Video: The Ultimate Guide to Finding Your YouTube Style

Now, color theory is an entire realm of psychology that can get infinitely deep,
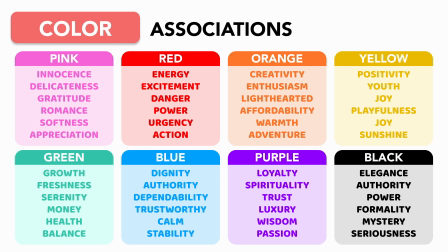253s
but I'll put up some common color associations up on screen to give you a small taste.
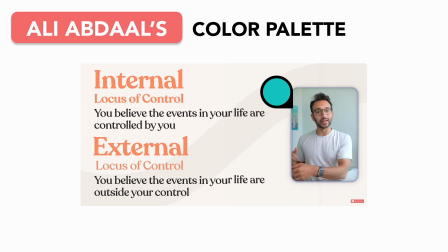258s
Just think about the creators you watch. Ali Abdaal's signature turquoise blue and salmon orange give off a mix of trustworthiness and creativity,
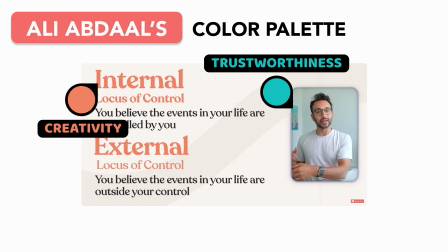267s
with the warmth of the hues evoking a sense of playfulness and approachability. The result is a first impression that gives productive friend.
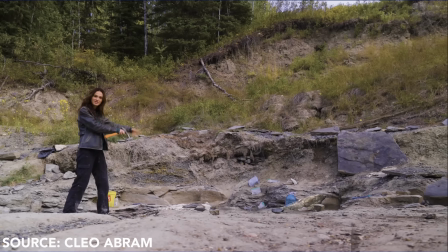274s
And take Cleo Abram. When starting her future-oriented YouTube show,
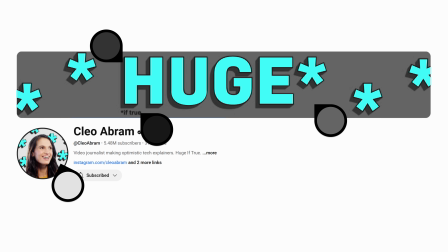279s
she could have gone with a classic tech journalism palette of all blacks and grays with one neon color. But those colors give a rather bleak vision for the future.
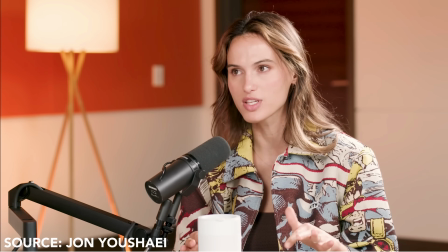287s What that implies is that we're living in like a really awesome spaceship, but like the world has ended and we now live in a spaceship. And like it's like grays, it's like metallic colors.
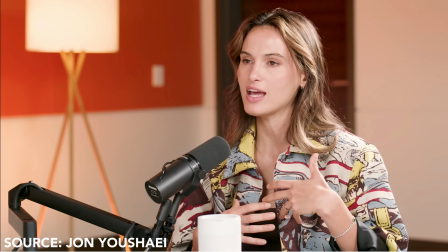296s Yeah. It's very masculine. It's very like, it gives you a sort of vibe of what the future is.
So instead, Cleo opted for a solar punk aesthetic, with dark browns, greens,
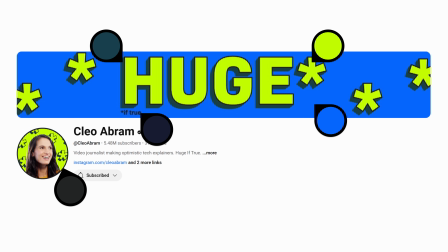306s
and blues that give a more earthy and optimistic vision for the future, creating a color palette that visually aligns with her archetype. When assembling a color palette of your own, aim for 6 colors.
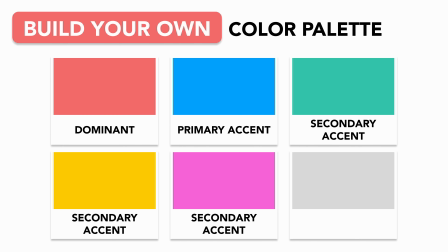317s
1 dominant color, 1 primary accent color, 3 secondary accent colors, and 1 standard text color. You can have more or fewer brand colors, but these 6 will give you a solid foundation. And once they're set, these colors will become the thread tying everything else together. Your thumbnails, graphics, typography, even set design. So it's worth getting at least somewhat of a picture before moving on to the rest of your visual style. And speaking of set design, the environment that you film in isn't just a background.
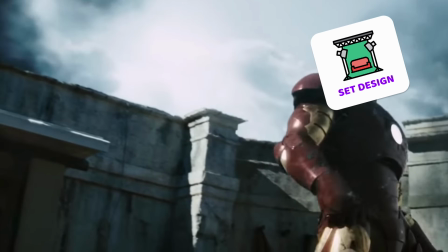348s
It's a storytelling tool. Set design is the Iron Man of the visual style Avengers, something you construct to reflect your identity.
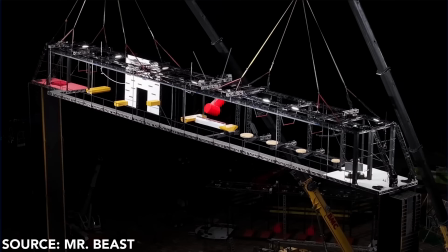356s
Mr. Beast's sets are massive, immersive, high-stakes environments, reinforcing the scale and spectacle of his videos.
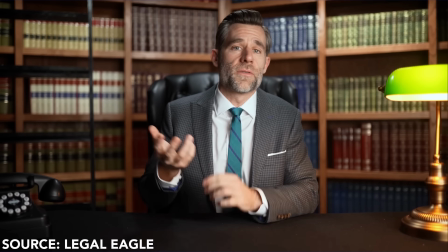363s
Legal Eagle's neat bookshelves and polished setup give off the academic, professional feel of a lawyer breaking cases down with authority.
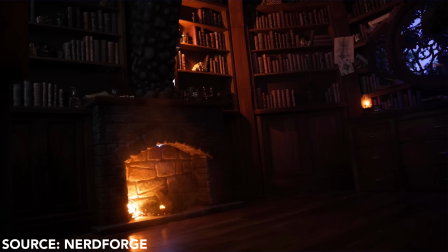371s
A personal favorite of mine is from Nerdforge, who crafted a studio that makes you feel like you're peeking into a wizard's study,
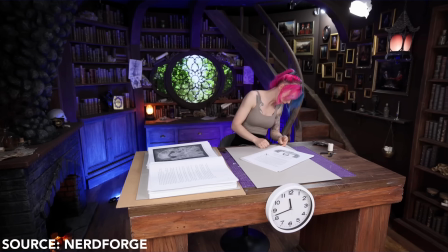377s
fully immersing you in their artistic medieval fantasy aesthetic. But you don't need a custom built-out set or expensive studio in order to have a strong set design. You just need to understand your YouTube archetype. And depending on your archetype, your set doesn't even have to be a room that you design.
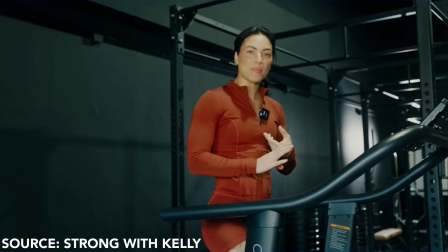395s
It could be a specific external environment that fits your content.
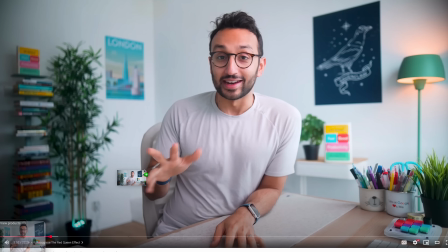398s
To determine the best set design for you, start off by taking screenshots of YouTube videos where you love the visual feel of the space.
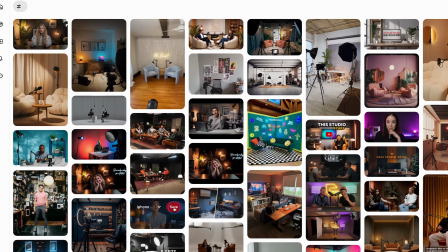405s
Hop on Instagram or Pinterest and pin spaces that match the tone of your archetype. Once you have a sense of the general look and feel you like,
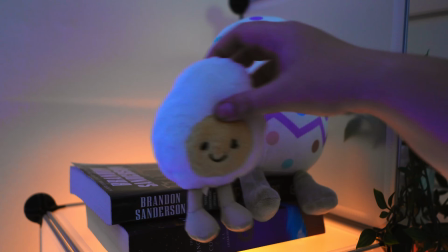412s
you can start incorporating small intentional elements into your filming space that help it feel like an extension of you.
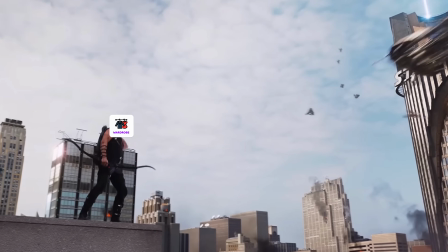419s
Wardrobe is like the Hawkeye of the visual style Avengers.
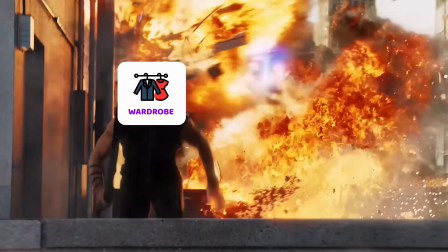422s
You can use it for a few well-aimed shots, but its main purpose is to just exist and not get too in the way of the others.
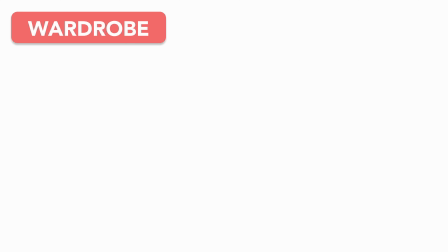429s
Consider how your archetype would dress. A trusted doctor might wear scrubs.
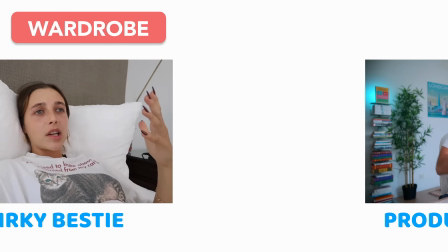434s
A quirky bestie could rock pajamas or some thrifted finds. A protective friend might stick to simple t-shirts or hoodies. Over time, consistent wardrobe choices can make you more recognizable. If someone tried to sketch you from memory, would they have something to go off of?
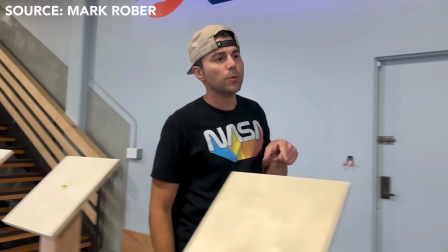450s
A signature outfit, hairstyle, or accessory can make your visual identity feel more memorable. That said, unless your clothing is meant to accentuate a specific part of your identity, like a profession or your sense of fashion,
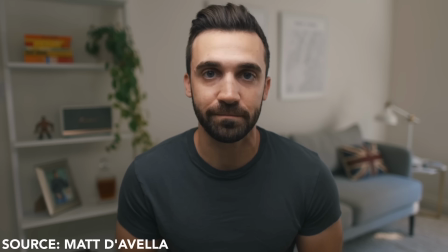462s
it's usually best to keep it relatively neutral so it doesn't pull too much focus away from your content itself.
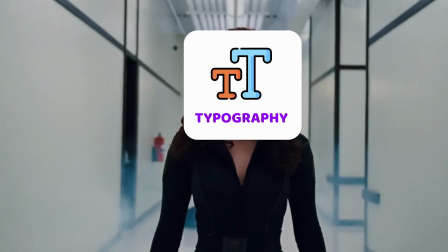469s
Your typography is the Black Widow of the visual style Avengers, a subtle presence that makes an impact when used effectively. Because while font choice might seem like a small detail, it sends subconscious signals about your archetype. And once again, typography is something that you could rabbit hole into as deeply as you want.
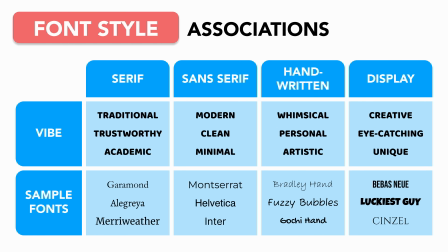487s
But to keep things simple, here is a generalized overview of some common font styles and the archetypes they tend to match best.
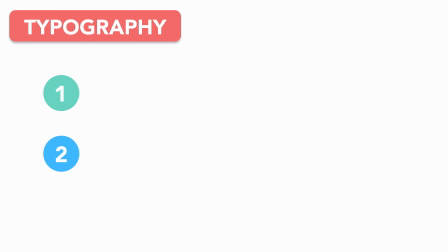494s
When selecting your typography, consider 2 main details.